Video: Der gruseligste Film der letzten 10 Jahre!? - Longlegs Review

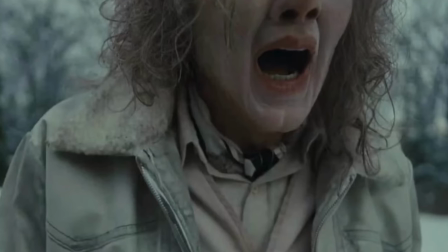[4:08]
Und das ist auch der berühmte Shot, der überall gezeigt wird. Und man fragt sich, stimmt was mit seinen Augen nicht?
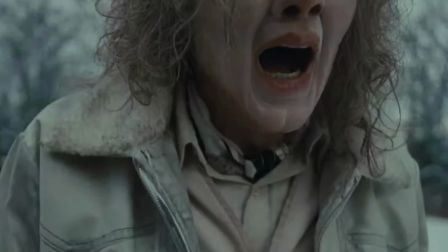[4:12]
Ist er ein Mensch? Ist er was Übernatürliches? Und mehr Info bekommen wir im ersten Akt des Films über die Figur eigentlich nicht.
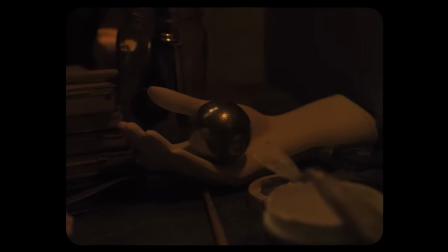[4:18]
Nur die erste Hälfte seines Gesichts. Und dieses Mysteriöse macht am Anfang des Films die komplette Atmosphäre aus.
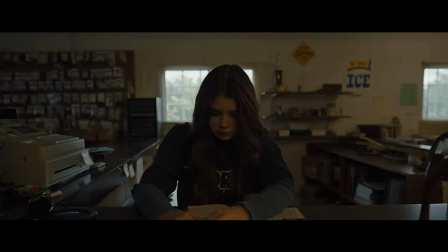[4:23]
Nach der ersten Szene ist man definitiv wach, als wäre die Schwerkraft stärker geworden.
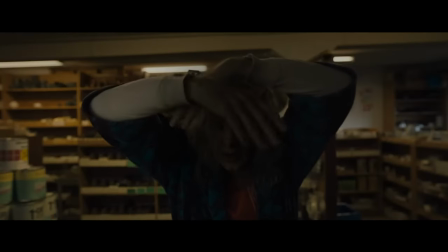[4:28]
Man sieht Nicolas Cage gerade mal für 10 Sekunden und ich habe mich an meinen Stuhl gefesselt gefühlt. Viele fanden die Darstellung von Nick Cage übertrieben, schon fast eher witzig als gruselig und das ist mittlerweile so ein Phänomen bei guten Horrorfilmen geworden. Ich weiß noch, damals bei Hereditary mussten auch ständig alle lachen und ich saß auf meinem Stuhl und musste gefühlt vor Grusel das Vaterunser beten.
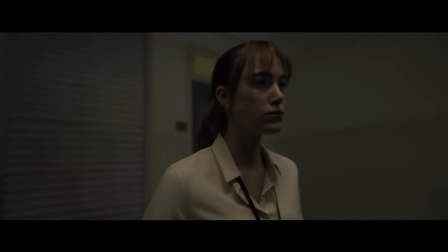[4:47]
Und ja, es hat schon teilweise was absurd Witziges, aber ich finde auch hier,
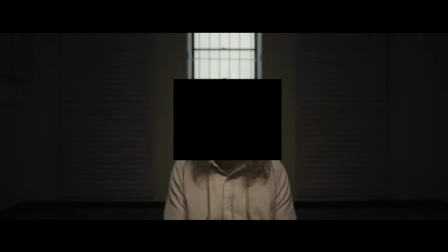[4:51]
Longlegs ist nicht mal eben der 0815-Killer, Dämon oder was auch immer, sondern wie angesprochen, er ist einzigartig. Und ich finde hier in den ersten 20, 30 Minuten, der glänzt der Film so richtig. Die Cinematografie ist genauso, wie ich es mir gewünscht hatte. Auf die gruseligste Weise wunderschön. Man hat diese Weitwinkelaufnahmen, die alle in diesem orange-gelben Licht getränkt sind.
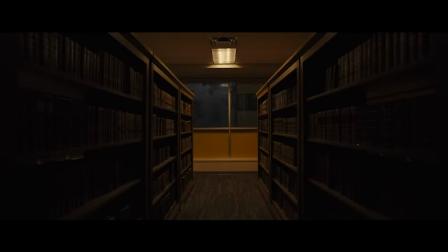[5:09]
Man sieht nicht zu viel, nicht zu wenig, mit ganz langsamer Kamerabewegung. Man hat dieses Gefühl, als würde man die ganze Zeit beobachtet werden oder dass irgendwas auf einen wartet.
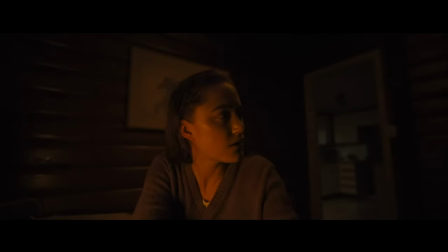[5:17]
Es gibt zum Beispiel diesen einen Shot, in dem Lee ein Telefonat mit ihrer Mutter führt und man sieht,
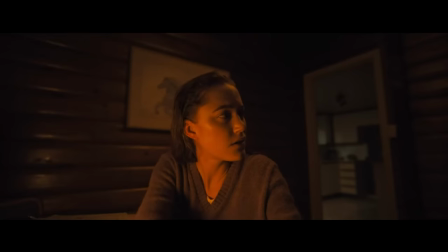[5:22]
wie sie ganz leicht von einer Lampe angeleuchtet wird und im Hintergrund die offene Tür zu einem dunklen Raum. Und man ist eigentlich nur damit beschäftigt, den Hintergrund zu betrachten. Und der Shot zieht sich und man wartet eigentlich nur auf den Jumpscare. Und das ist eigentlich so ein typischer Horrorshot. Aber Oz Perkins baut ihn irgendwie so besonders auf.
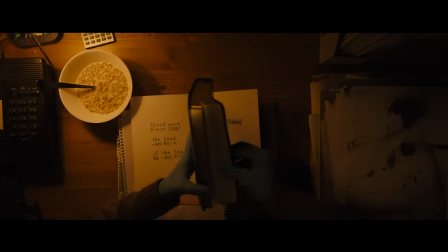[5:40]
Die Perspektive und der Winkel der Kamera machen den Shot so gut. Man fühlt sich richtig verletzlich und angreifbar.
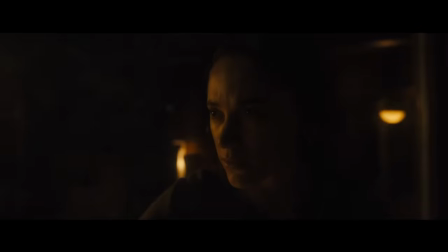[5:46]
Die Kameraeinstellungen und Führungen sind einfach genial. Genauso, wenn dann Action und Bewegung in den Film kommt.
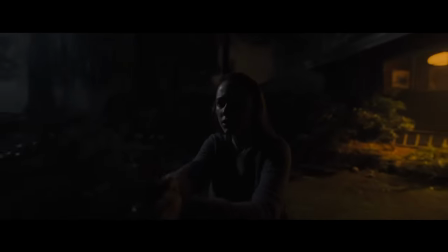[5:51]
In solchen Szenen fixiert sich die Kamera ganz oft auf Lee und wir verfolgen ihre Bewegungen. Vor allem dann in so richtig spannenden Szenen.
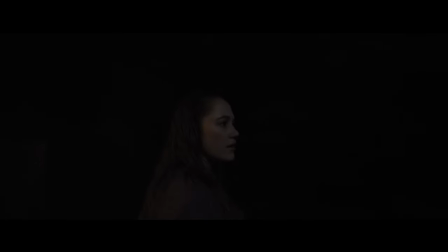[5:57]
Die Kamera jagt sie richtig. Dieses Gefühl der absoluten Panik, der Todesangst, die bei ihr entsteht, wird dadurch richtig greifbar.
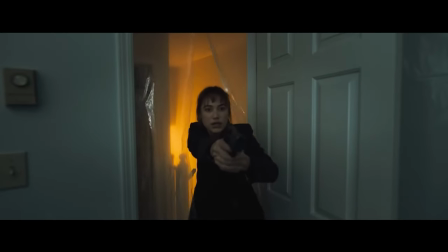[6:04]
Man hört dann nichts außer ihre Atmung. Das Atmen ist dann schon fast der Soundtrack des Films. So, Horrorfilme werden ja bei Preisverleihungen oft übergangen. Aber ich muss ehrlich sagen, ich habe selten so eine glaubhafte Panik und Angst in einem Schauspieler gesehen. Und das dann in Verbindung mit der Kameraführung, die sich ständig verfolgt und im Visier hat, das hat so richtig Spaß gemacht.
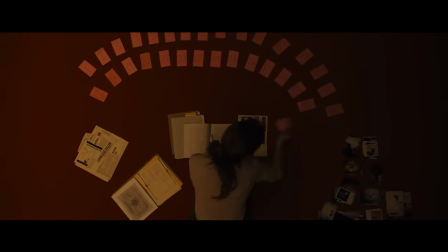[6:25]
Hier vermischt sich auch das Marketing und das Schauspiel. Eins der Cover des Films ist ja dieser Shot.
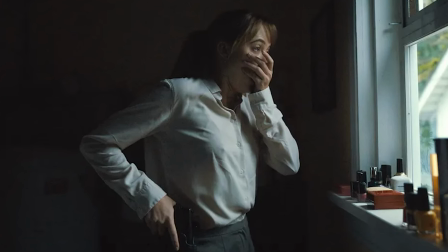[6:29]
Und das war eine geniale Entscheidung in meinen Augen. Nur durch den Stillframe sieht man diese absolute brutale Erschrockenheit. Dieses kaum glauben können, was man gerade gesehen hat. Und als Zuschauer will man dann natürlich wissen, was hat sie gerade gesehen oder eben auch nicht.
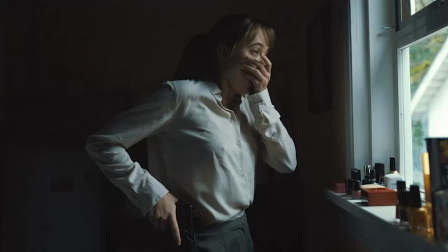[6:44]
Aber das vermittelt dieses einzelne Bild. Einerseits so gut geschauspielert von Michael Monroe, aber auch genauso gut eingefangen von Oz Perkins und man kann sagen, ey, das ist doch nicht so schwer, einfach die Kamera draufhalten, der Schauspieler macht den Rest.
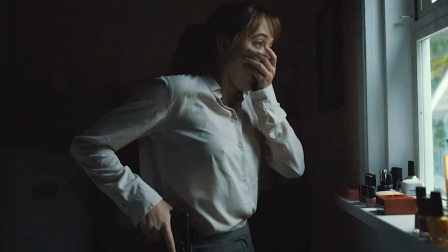[6:55]
Aber das finde ich nicht. Ich finde, dieses Bild könnte man in ein Museum hängen. Von der Beleuchtung, der Perspektive, den Augen, der Körperhaltung, Perfektion. Okay, und das klingt jetzt alles danach, als würde der Film dem Hype gerecht werden. Und bis zu diesem Zeitpunkt, ja, aber ab hier müssen wir in die Spoiler, also wenn ihr den Film noch schauen wolltet, dann verschwindet lieber, sonst mache ich euch lange Beine.
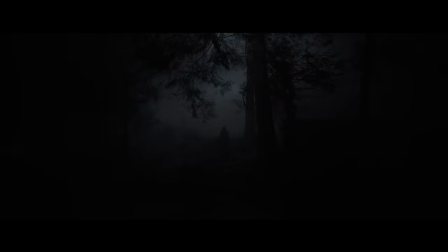[7:14]
Steht ihr, Long Legs. Ab ca. 20 Minuten wird ein wenig das Geheimnis um Long Legs gelüftet.
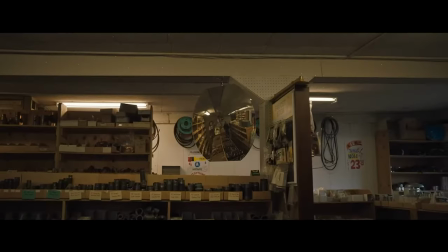[7:21]
Wir sehen ihn im Auto fahren, sehen sein Gesicht, wie er einkaufen geht. Es scheint, als wäre er halt eine Person.
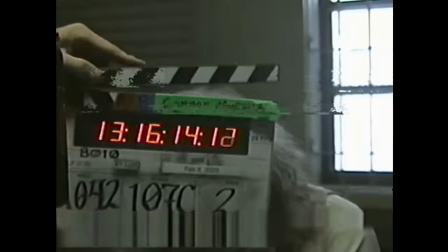[7:26]
Zwar eine absolut geisteskranke, komische, wenn ich ihm jemals begegnen sollte, renne ich soweit ich kann und wenn es sein muss bis nach Afrika, Person, aber er ist eben ein Mensch.
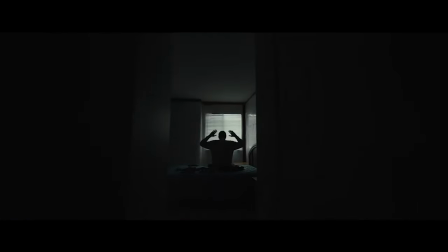[7:34]
Und das passiert für mich etwas zu schnell, alles in einem Ruck. Wir haben jetzt ein recht gutes Bild davon, wer er ist und viele meinen, Long Legs ist im Film genau die richtige Zeitspanne zu sehen. Nicht zu kurz, nicht zu lang und das finde ich nicht unbedingt. Versteht mich nicht falsch, die Szenen haben Spaß gemacht und waren verstörend, aber sie waren nicht unbedingt gruselig. Sie waren sicherlich spannend, aber weniger Hereditary spannend, sondern eher No Country for Old Men spannend.
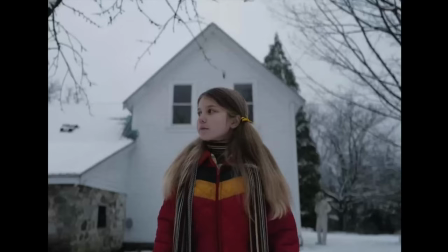[7:56]
Versteht irgendjemand, was ich meine? Der Film hat, finde ich, dieses Horrorproblem.
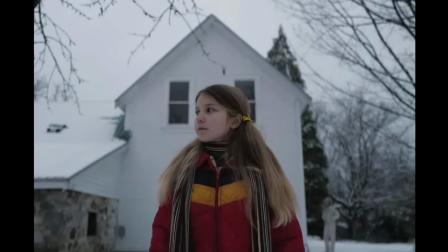[7:59]
Entweder zeigst du weniger von Long Legs und lüftest das Geheimnis etwas später, bellst dafür aber den Grusel bei,
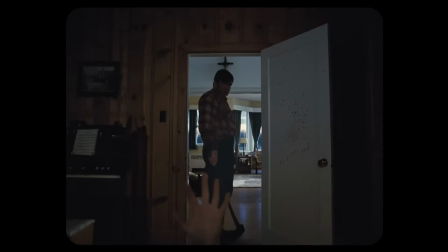[8:05]
oder du zeigst tatsächlich viel mehr von Long Legs und wir haben mehr Spaß und Faszination mit der Figur auf Kosten des Grusels.